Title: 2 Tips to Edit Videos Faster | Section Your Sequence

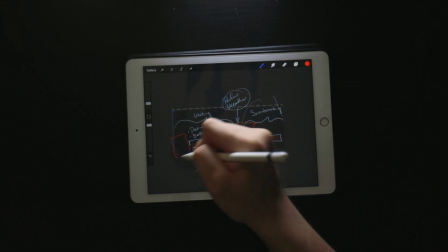So here will be a transitional space, and then here I was thinking I would just make a hook of some sort. And then here at the end, I'm not entirely sure going in. Now usually a hook is going to be fast cuts.
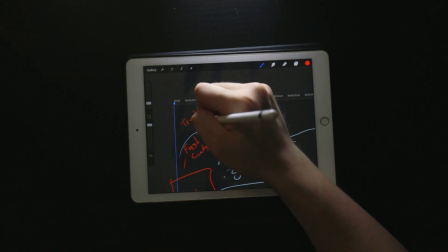And for fast cuts, I'm thinking like truck shots, Kobe a little bit, maybe show environment.
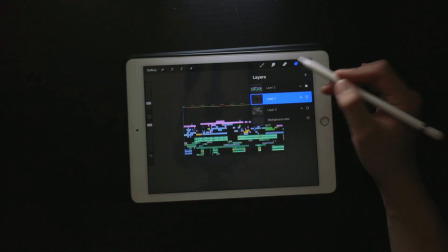And the break is more of a breather. So if you look at my timeline now, there's that break there, and there's that hook there.
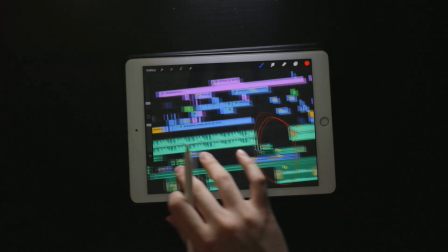You can see that there are a lot of fast cuts here. And then here it kind of spaces out, it becomes slower.
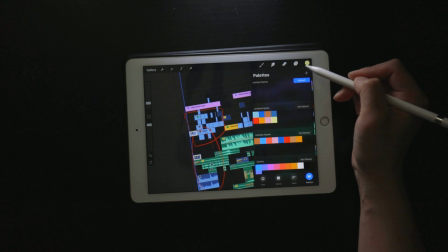And you can see that I do have my song split up like this. So looking at this hook, how I wanted to approach this was the idea of a radio.
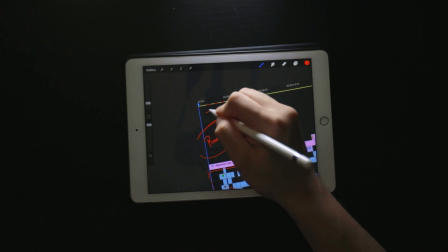So because we have 2 main characters, we have the truck and then we have Toby.
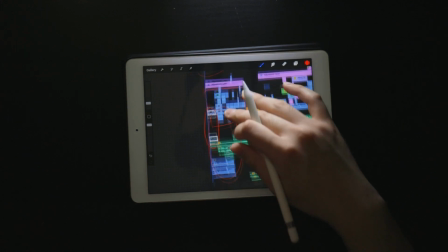First clip I wanted to show Toby gets into the truck. and that's where the sound effect of door closing comes in. And then all this section here is Toby playing with the radio, and he's just finding the right station.
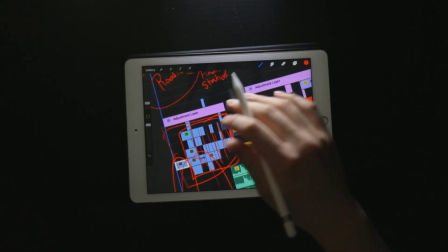Now that lets me montage these clips in a very fast manner, and I can overlay a static waveform kind of thing.
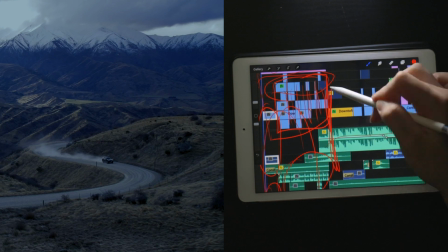And that gives me an excuse to kind of build up here and land here. And that's where this second section now can begin.
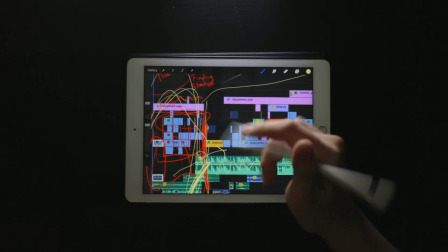Now this is the correct station, which is the right song. And here we slow down for just a smidgen, and now we're off again.
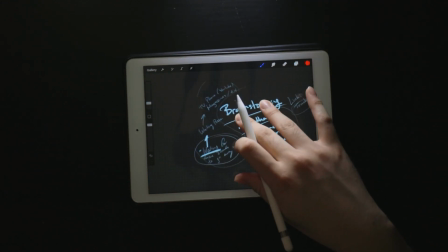Now if we return to my little brainstorm here, I can take all these elements, the TV,
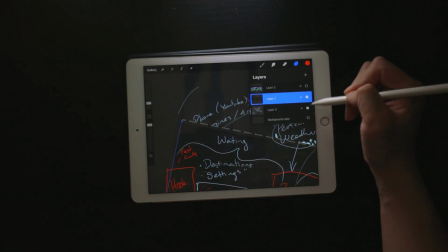phone, YouTube, magazines, all that stuff, and that's going to influence the stylistic choice I do in weighting.
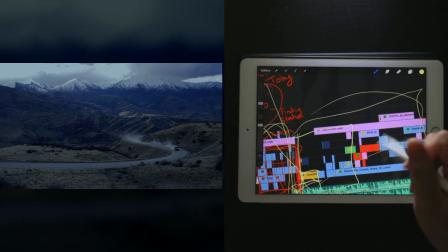So this section, you can just try to think of it as more of a music video vibe,
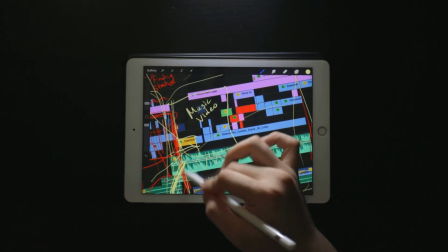and that was just very heavily influenced by the music, and it's showing him going to different places,
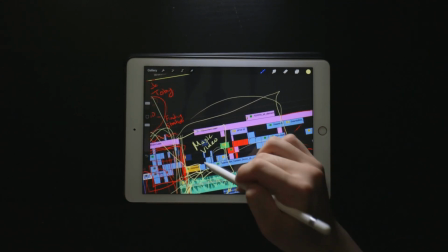different settings, and just like the effects kind of reflect this aesthetic as well.
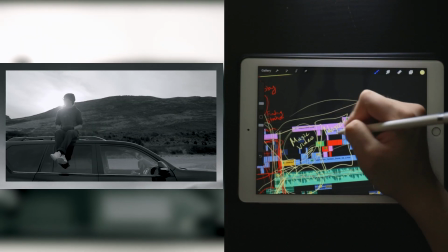The next two, this is kind of more of a magazine look, and I tried to show that by showing a lot of white space,
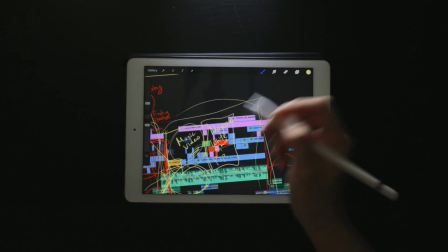kind of picture-in-picture type things, and a lot of black and white. And then here I tried to show the gallery or the, I don't know, exhibit type of feel.
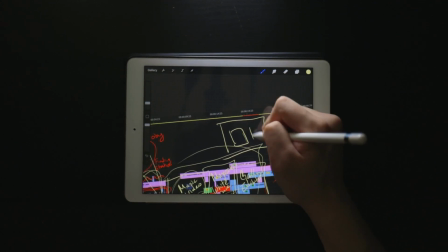And that's why I used the picture-in-picture with a little like caption,
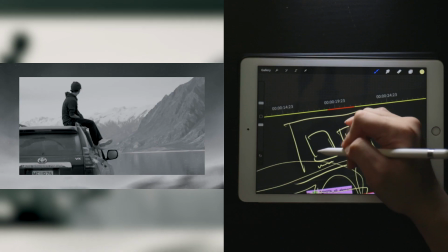close-up of water, and then, I don't know, a field here, just showing different elements and stuff.
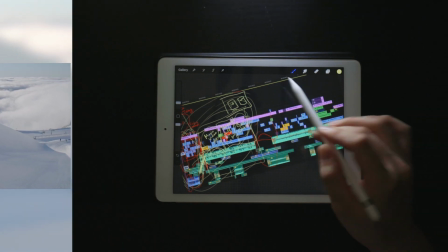And after I finished this, I could kind of realize, okay, the transition to snowboarding, because of all these clips of driving, will just be driving up the mountain.
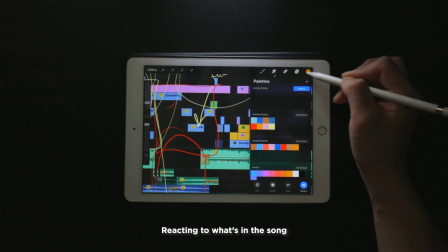Driving up the mountain would then become my transition point. And then finally, I have this kind of main drop here, I believe.
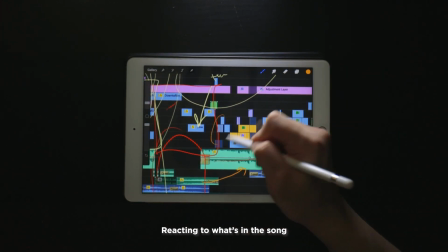Basically, there's some sort of build up, and then here I have quick flashes of him getting ready.
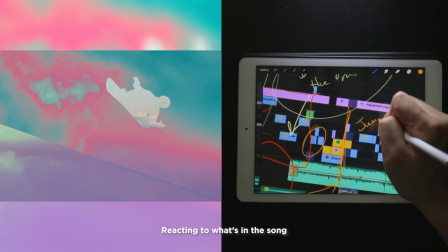And at this point, I knew that I really wanted a big jump sequence to start there.
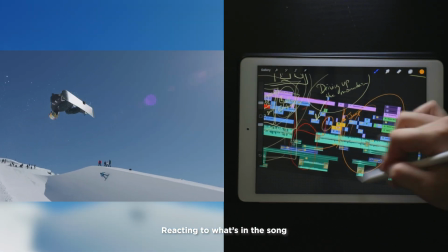And then just do a lot of cool shit here, and that'll be my video.
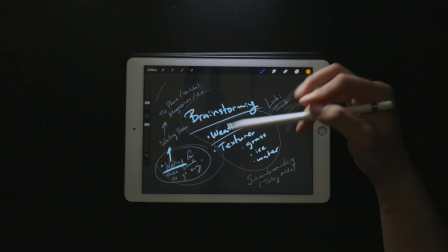So we go back, we started just brainstorming, looking at footage, taking note of what's there, and then looking for a common link,
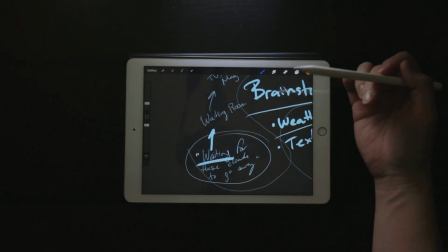which is the truck, and then trying to see how we can divide the video up into snowboarding and wading.
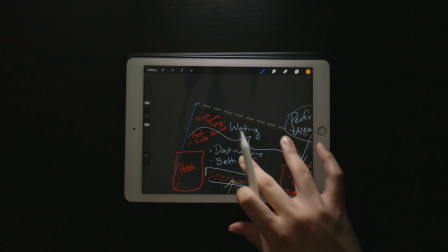And then from wading, we get some visual elements. And then from that, we can begin to imagine our final video.
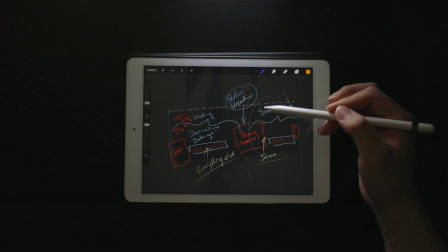We're gonna have the two songs. This is gonna be snowboarding section, the types of clips that go there. The wading section, the types of clips that go here, and then we're gonna have a break there, have a hook or intro here, think of what we can put there.
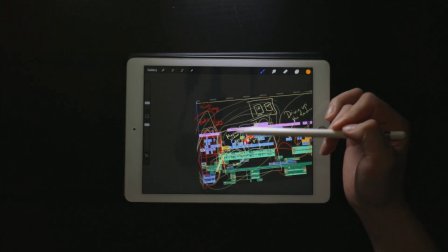And then it's a very step-by-step process. First, you just bang this out, come up with a way after you've created this to transition into this next section,
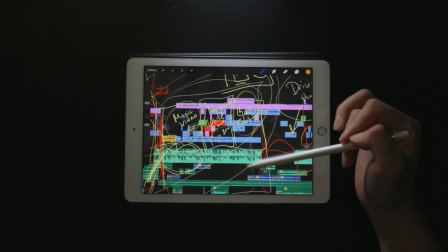and then split up the section into like mini little visual sections, get the break,
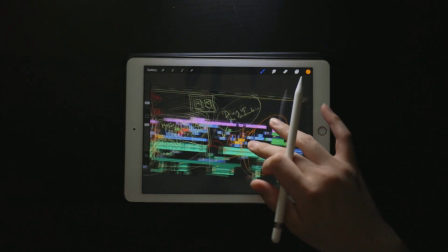and then complete this section. And it's just kind of, it's really plug and play at this point.
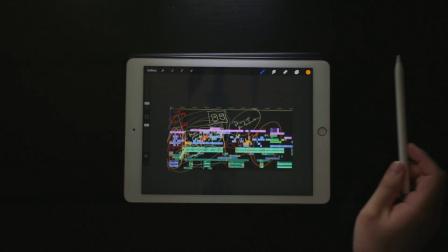You just find the clips that you need and that you know will fit, and you can ignore a lot of stuff that you don't need. And that's it. I hope this example illustrated that for you as well. I didn't want to just say it. I'm trying to show this tip in use, or like how it manifests, because I think it's easy to say it, but it's hard to actually carry it out. And I think it is a skill that can be learned and practiced. But yeah, I really do attribute these two things to shaving off a lot of time whenever I do edit.